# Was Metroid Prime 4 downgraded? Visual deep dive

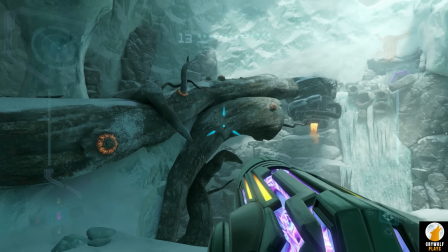(8:17)
The Phendrana Drifts again had sort of similar environments, but we can see much more variety here in both the color palette and the surface types.
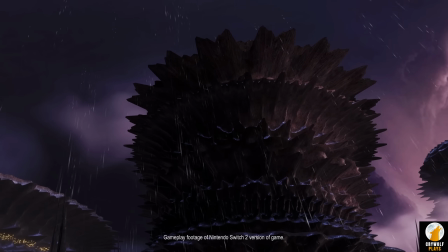(8:25)
This pattern of monochromatic colors and odd clip selection extends to other parts of the trailer.
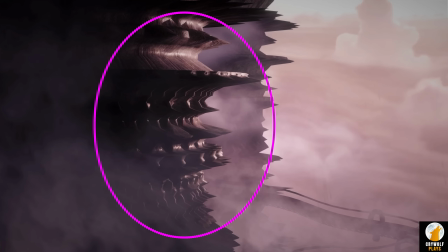(8:31)
In the early scenes, all of the structures shown here are completely uniform in color. There's no points of interest or variety, even this ramp is the same color. There is at least an interesting contrast with the skies behind them.
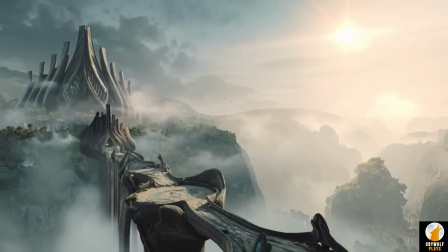(8:44)
If we compare this to one of the distant forest views from an earlier trailer, we can see how much more color variety and points of interest there are. In this shot, we have the soft gray browns and blue highlights of the structure, and the forest with a variety of greens and the pale yellow sunlight on the right.
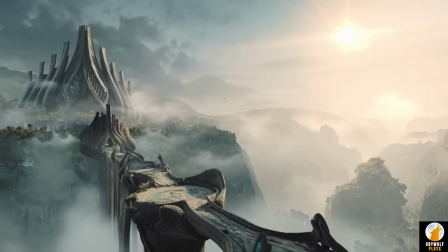(9:02)
Compositionally, this is just a more dynamic and colorful shot, which makes for more interesting trailer material.
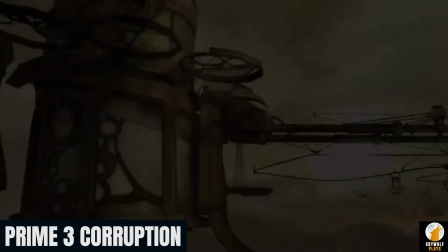(9:08)
This tower area actually reminds me a bit of Skytown on Elysia in Prime 3,
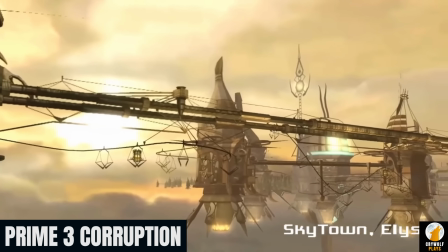(9:13)
but even a comparison there reveals a more dynamic color palette in the older game.
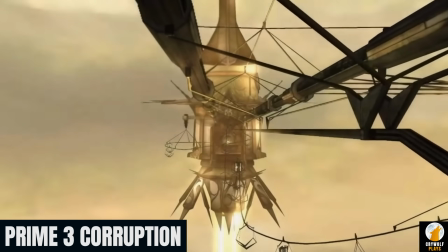(9:19)
The floating cylindrical structures aren't just uniform brown,
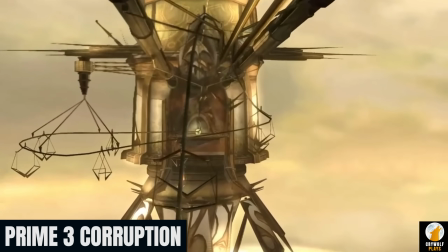(9:22)
they have intricate shades of white and reddish or dark browns set against a sky of mixed yellows and oranges.
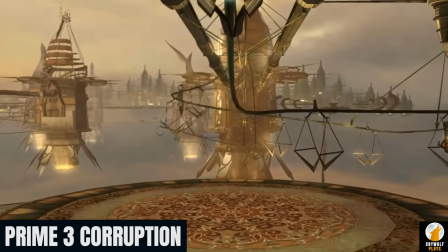(9:30)
This subtle detail and variety is what brings immersive environments to life.
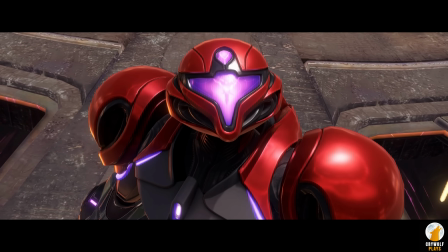(9:35)
And finally, one more example, this shot of the big room where Samus faces Sylux, almost everything here is again the same color.
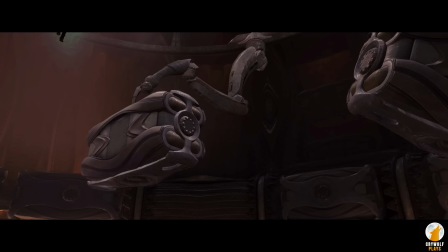(9:43)
Although this is obviously a cinematic of some sort, in my opinion, these machines almost look unfinished. It's odd that they're almost completely uniform in color palette throughout and along the walls.
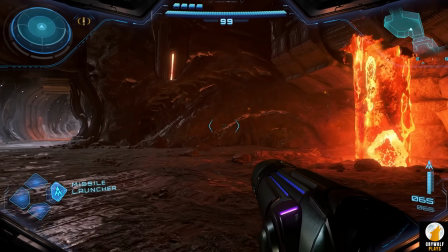(9:55)
So essentially my point here is that technically speaking, these areas are all still impressive for Switch hardware, just like earlier trailers.
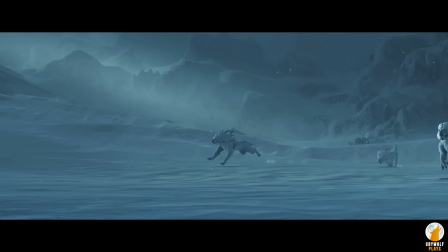(10:03)
But artistically speaking, unlike earlier trailers, the selected clips are sort of a strange mix and feature monochromatic visuals.
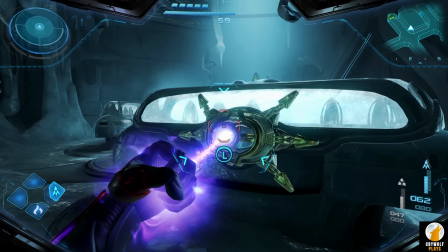(10:12)
They lack the striking art direction of earlier samples to bring the environments to life.
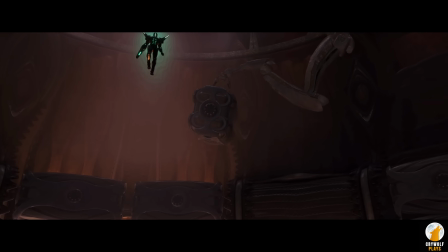(10:18)
I'm hoping this means that once we get a wider view of the game, it'll still look as fantastic as the earlier preview footage and Beyond Prime Remastered.
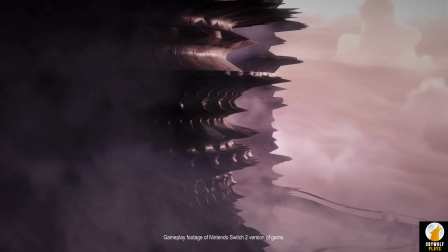(10:26)
Hopefully Nintendo really did just select some of the more bland parts of otherwise interesting environments,
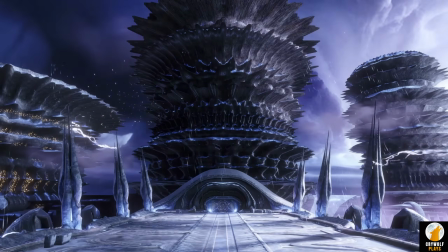(10:32)
which wouldn't surprise me at all based on the minimal effort they've put into Prime 4 marketing.
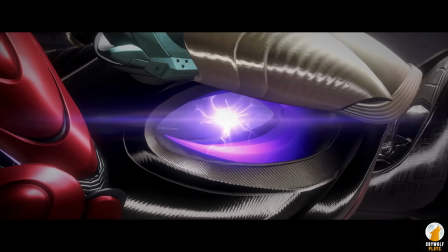(10:37)
Now let's talk about the open desert region and the bike. I think the same two factors, color and scene choice, again play a major role here. For example, in terms of color, in the introductory clip where Samus rides the bike out,
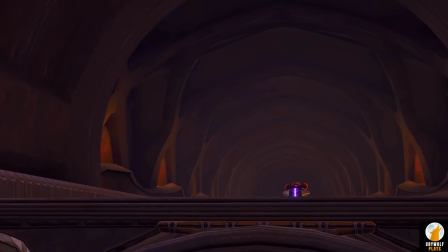(10:52)
this structure is almost entirely the same shade of brown or even the same texture with no variation, aside from a couple dim lighting glows.
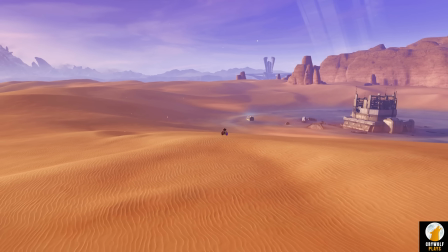(11:01)
Then in multiple desert shots here, there is almost no color variation across the surfaces.
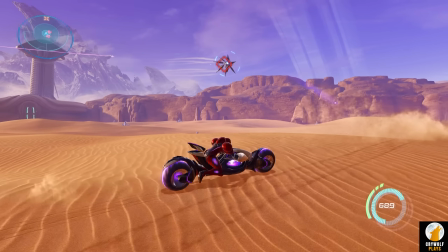(11:06)
There are no rocks of different shades of brown or gray or different compositions of sand. Even the distant cliffs and larger rock formations are a very similar color as the ground.
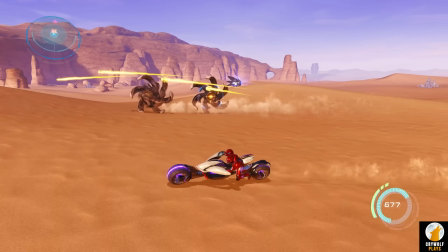(11:18)
These scenes might look more interesting if the cliffs were a dark gray, or there were red or black rocks sticking out of the ground, or just something for more contrast.
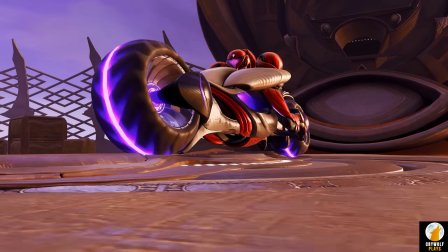(11:28)
Obviously, a desert is going to feature many similar sandy brown colors, but strong art direction finds a way to add interest or personality.
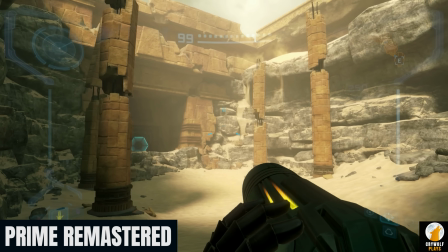(11:37)
Remember, even in Metroid Prime Remastered, the barren Chozo ruins still have a surprising amount of color and detail variety to keep things interesting.
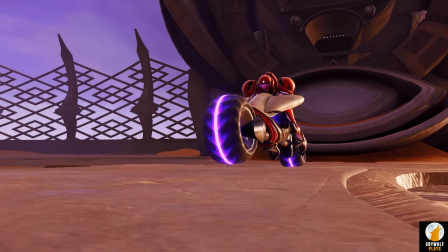(11:45)
There are two clips of the bike in this trailer that I think also prove my points here.
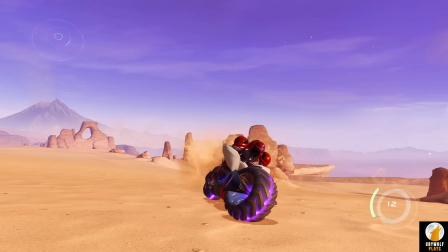(11:50)
The first is when we initially see the camera pull back behind Samus driving.
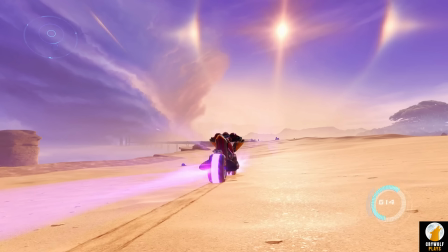(11:54)
I think this shot looks significantly better than the rest of the desert views for the very reasons I've described. There is more color here between the purple and yellows in the sky, the lens flares, closer shots of Samus and the bike for red and purple, as well as the forest off to the right.
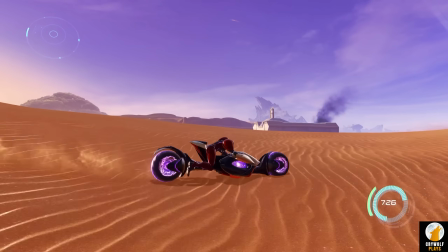(12:11)
It's more interesting because it looks like she's actually speeding off to one of the environments in the distance.
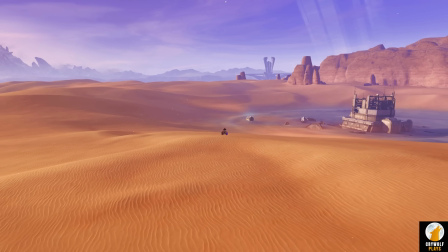(12:16)
When you compare that to a flat desert shot with less color and no horizon of interest, the difference is very noticeable.